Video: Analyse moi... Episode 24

bonjour à toi chers spectateurs analysons de nouvelles séquences de film et aujourd'hui centrons nous sur l'introduction du long métrage la nuit nous appartient de
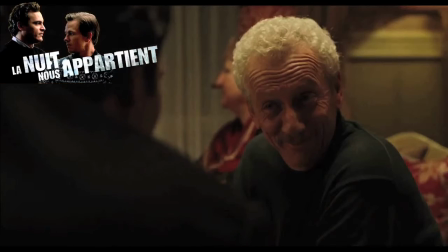(0:19)
james grey pour replacer la séquence dans son contexte et bien la séquence en question place le contexte du film puisqu'il s'agit littéralement de l'introduction
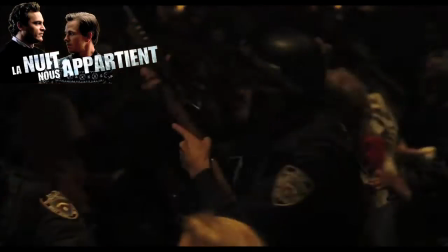(0:26)
ou des images d'archives plaçant l'époque laisse place à une boîte de nuit où nous allons découvrir le personnage de bobby le héros de notre film
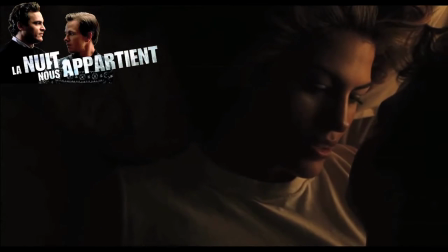(0:32)
ainsi que le gérant de la dite boîte de nuit dans un new york des années 80 ainsi que sa femme amada cette séquence nous allons la regarder sous l'angle d'attaque l'introduction charnelle d'un contexte glacial. James Gray est connu pour adorer peindre des marginaux qui vont apprendre à comprendre leurs origines afin de mieux les épouser et de se redécouvrir.
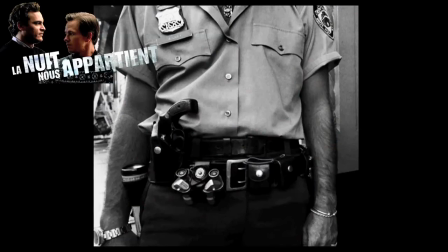(0:49)
Et au travers de cette séquence, le cinéaste cherche à planter deux décors. Deux mondes totalement opposés, deux mondes reliés uniquement par une chose, le monde de la nuit.
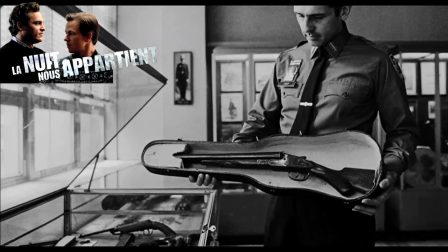(0:57)
Ce monde que peu de personnes peuvent comprendre mais surtout que rarement on arrive totalement à saisir. Et cela, Gray le comprend bien et choisit de montrer les deux appartements sains à la nuit que le métrage mettra en place.
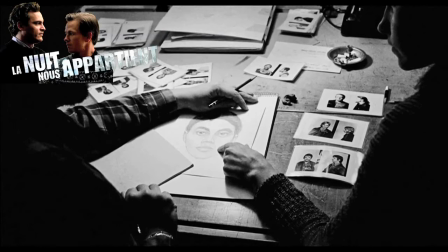(1:06)
La première est celle d'une police devant faire face à la dure réalité de la nuit, celle d'un crime qu'elle ne peut pas gérer, celle d'un crime la laissant froide et figée par la brutalité d'un monde qu'elle ne comprend pas.
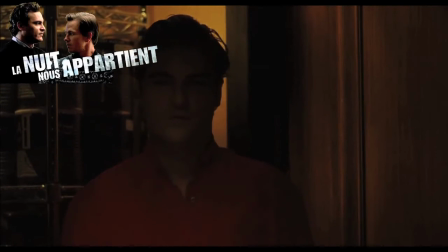(1:14)
La deuxième est celle des gangsters, des propriétaires de la nuit, homme dominant celle-ci, ne l'ayant pas pour acquise et cherchant à en profiter le plus possible sur l'instant, dans le mouvement. Deux visions du monde, pour deux instants d'écriture et de composition cinématographique radicalement différents et opposés,
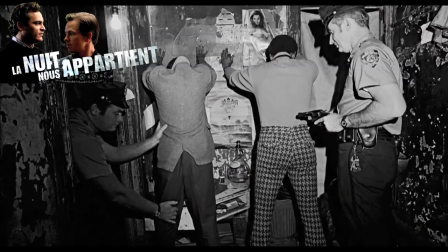(1:29)
mais liés par l'obscurité et la noirceur des possibles de chaque monde. Grey est un cinéaste qui va puiser la base de ses métrages dans l'obscurité de l'humanité.
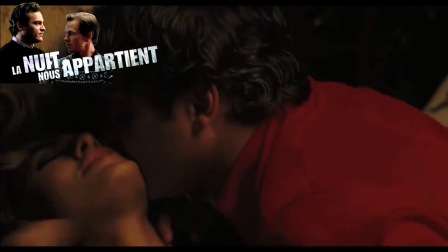(1:36)
Comme si bien au-delà de simplement chercher à mettre en place un monde glauque, Il voulait faire en sorte que ces personnages sonnent glauques, ou en tout cas, en décalage avec le monde qui les entoure et qui va jalonner leur aventure.
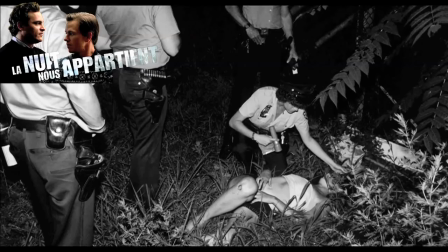(1:45)
Ici, Bobby est déphasé par rapport au monde de la police, qui est pourtant celui de la quasi-totalité de sa famille.
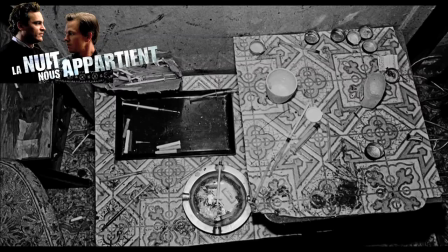(1:49)
Et de par cela, le fait de montrer une police nostalgique et donc dominée par le noir et blanc d'un passé qu'elle ne peut pas contrôler,
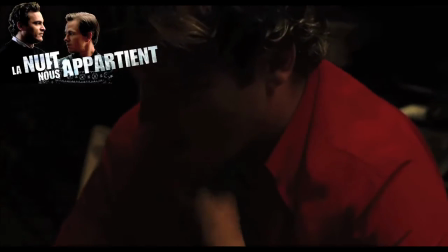(1:55)
et un Bobby lui en mouvement, ne faisant attention qu'à l'instant et saisissant celui-ci et ici par le biais d'une chaleur humaine crue et brutale. Littéralement d'ailleurs, puisque dans cette séquence-là, Bobby prend à bras le corps le terme de chaleur en allumant sa copine face à la caméra. comme pour montrer qu'il est un homme dominé par le désir et non par la réflexion.
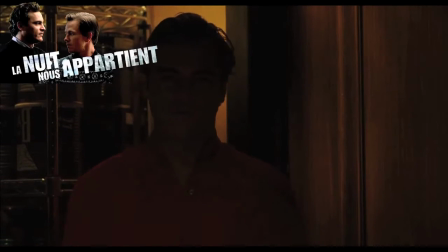(2:12)
Bien au-delà de simplement montrer un homme chaud comme la braise, la séquence montre un homme qui saisit l'instant,
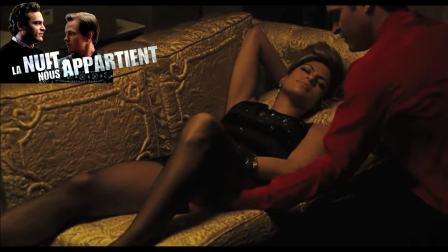(2:16)
qui ne regarde pas les conséquences et qui en cela sera le parfait personnage novice qui pourra être manipulé par le cinéaste au gré d'un récit qui ne peut que le voir évoluer.
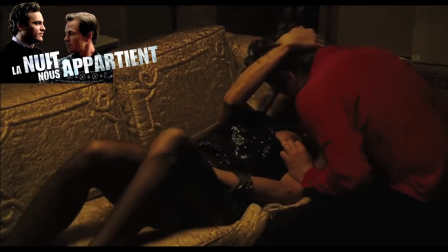(2:24)
C'est là que Grey met en place la base de son cinéma, dans une utilisation assez perverse des outils du 7e art, pour créer un lien fort entre le spectateur et le personnage central de son film,
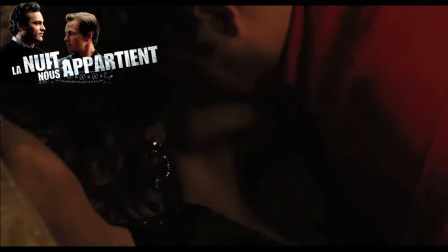(2:32)
comme pour cristalliser la projection mentale que l'on se fait de cet homme et en faire une icône cinématographique d'évolution, prouvant au spectateur que la base d'un récit n'en est jamais pour autant l'essence de son dénouement. Et cela, Grey le place également par le biais de la mise en scène, jouant plus littéralement sur l'opposition entre ces deux mondes, comme pour ouvertement planter le décor au spectateur et lui faire assimiler tout de suite le parallèle à la base du film.
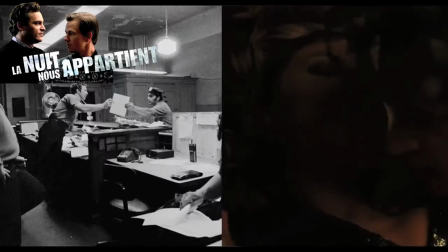(2:53)
Là où la police reste figée dans un noir et blanc photographique et de l'ordre du témoignage, donc ancrée dans le passé et appartenant à l'histoire avec un grand H, le présent est coloré,
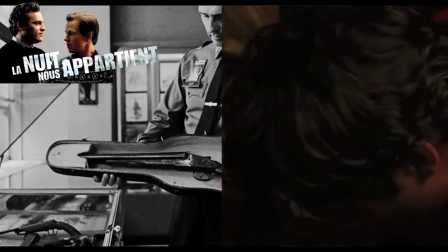(3:01)
chaud, brutal même, comme si la petite histoire avait forcément cet attrait cinématographique que la grande n'a pas par l'idée de mémoire qu'elle porte.
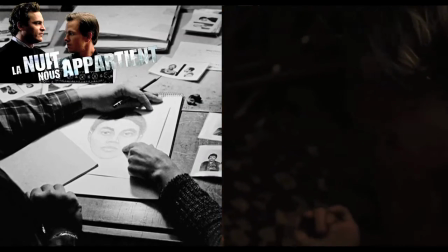(3:08)
Grey veut alors simplement mettre en place aux yeux du spectateur la base d'une réflexion profonde sur l'impact de l'image cinématographique et son ambiguïté dramatique,
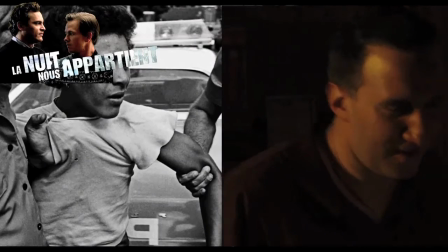(3:15)
amenant le spectateur à croire plus à quelque chose qu'on lui montre comme ancré dans une réalité plutôt qu'une histoire se basant sur une réalité qui aurait été formatée pour le cinéma. Cela peut sembler complexe, mais en soi, si Grey décide de mettre le noir et blanc face à la couleur, c'est avant tout pour faire ressortir l'idée que son récit, de par opposition avec la réalité de l'histoire, deviendra plus crédible que la plus véritable des aventures humaines.
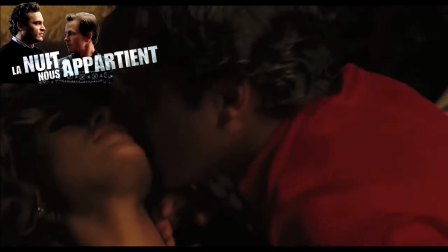(3:35)
Là où la réalité est enfermée dans le passé, par le choix de la musique, la violence et la véracité de l'image prise sur l'instant comme immortalisant une action qui ne pourra jamais être changée,
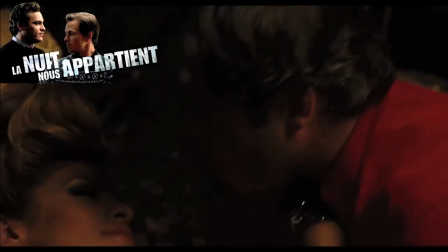(3:43)
Grey choisit de faire ressortir ce parallèle en obligeant le spectateur à accepter que si l'image bouge, celle-ci n'est pas figée ou contrainte à un enfermement dramatique.
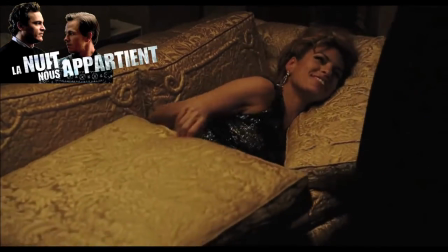(3:51)
La chaleur du toucher de cet homme sur cette femme, la passion dévorante qui saisit l'instant de cinéma qui l'immortalise,
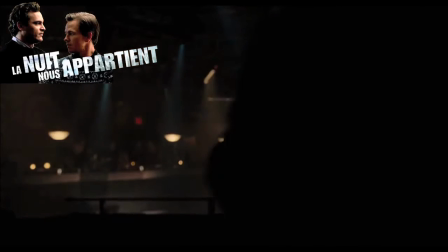(3:56)
cristallise ainsi un personnage donc dominé par un instant tellement animal, prouvant qu'il décide d'appartenir à la nuit et non de laisser la nuit le dominer,
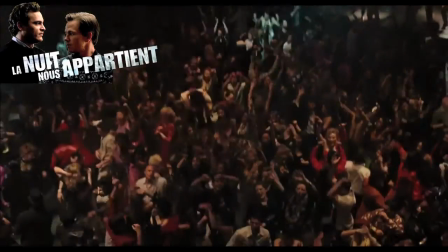(4:02)
comme ce que les images de la police laissent penser, à contrario de leur devise. Ainsi, on nous montre un homme sachant très bien ce qu'il veut, et surtout comment il le veut, posant alors une base dramatique solide pour la suite du métrage, ainsi qu'une grande marge d'évolution pour ce héros.